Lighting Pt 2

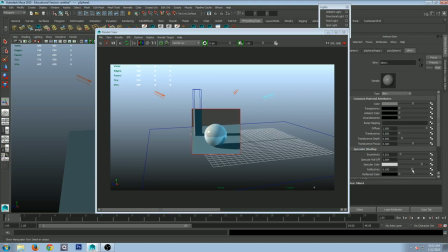[11:18]
all interactive look at that yeah it's really nice it's not as good as a video game but still helps out so
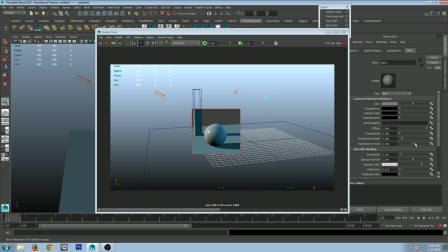[11:34]
that's how you start playing with those shadows so this is this is what you would call a three point light setup we've got our main key light a fill light and a backlight so you get a little bit of that rim light on the back side that's a typical
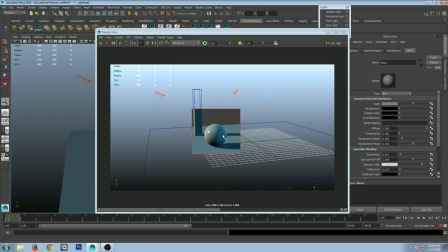[11:53]
three point lighting setup there now typically there's light also bouncing off the floor so light happens it
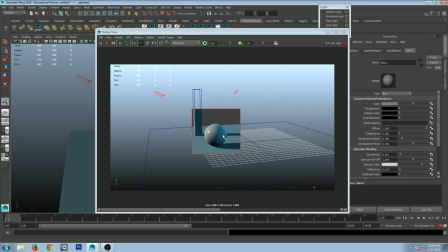[12:09]
comes from the Sun hits the ground some of that light gets absorbed but also bounces back up so how do you mimic light bouncing off the floor and hitting your object well you just take one of these lights right here well
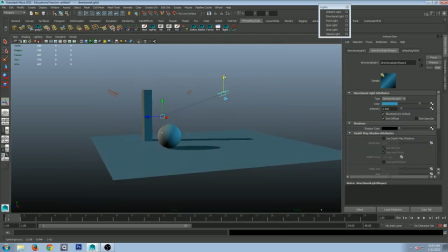[12:27]
I thought I was in the there we go I'll duplicate that and I'll move it underneath and then whatever this light let me just put another Lambert shader here so we don't get reef you know reflectivity and all that and let's
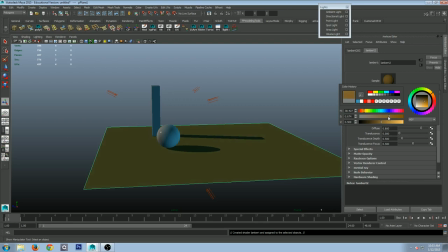[12:45]
let's represent more of a ground color right a little bit more brown maybe right no what's happening is there's a lot of blue and a lot of a little bit of yellow it's actually starting to change the color so that's what's
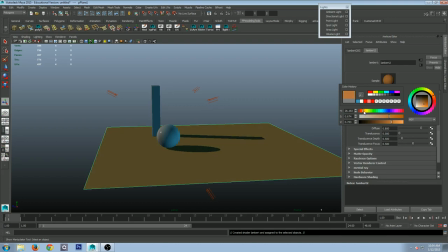[13:01]
happening I could make it a little bit more intense like that make it more apparent so here it is I'm I'm thinking this light this light is gonna represent light hitting the ground and coming back up so typically
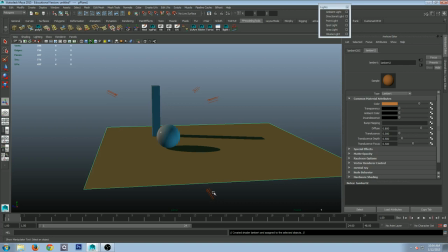[13:17]
what you would do is you would need to change this light to a brown color to represent the light bouncing back up because what's happened what happens with light when it hits a surface typically it
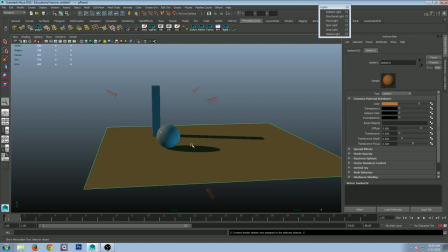[13:35]
reflects off but what does it reflect the color of the object so that whatever all all light is white
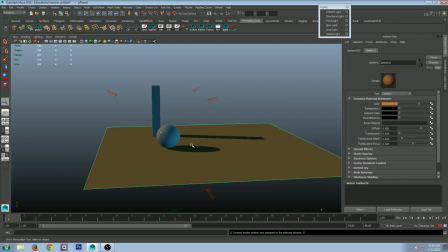[13:48]
light is representing of what color spectrum all of them it's all the colors all in one that's white light when a surface a light hits that surface all the colors get absorbed
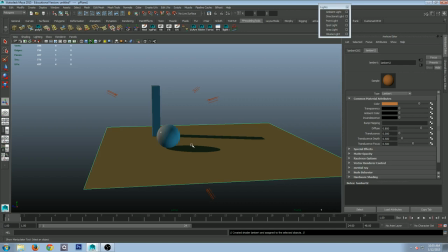[14:04]
except the light that the object is or the color that that object is and it bounces back up so like an apple white light hits an apple blue pink violet green orange all that
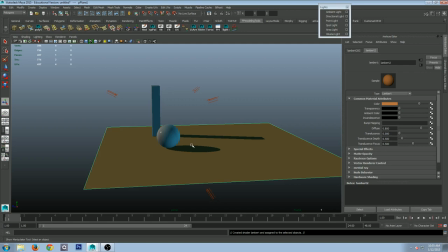[14:24]
gets absorbed by the object the only thing that bounces off is red if you're talking about a red apple so that's what's happening here we're trying to mimic that particular light whatever that that color is for that floor is what
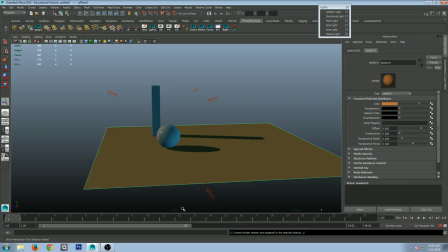[14:40]
we're projecting back up so off the ground so if I go to this light we go oh that's blue because we copied it from one of these I also would also drop the intensity on it so light starts to bounce around gets absorbed
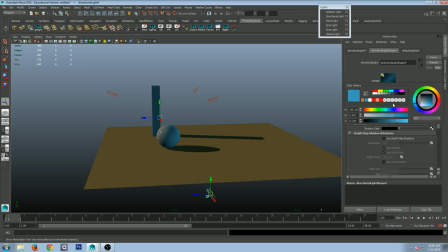[14:55]
less light starts to dissipate in the scene we take that and then if I click here Maya remembers all the colors you picked in the color picker that's what this little channel is right here so I go oh I picked
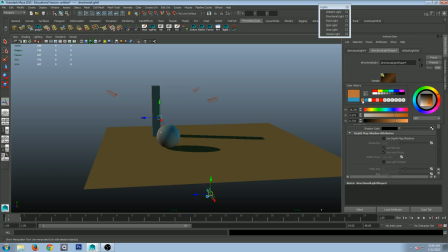[15:10]
brown for my ground oh there it is right there I'll just click it right there and there I'm using that same color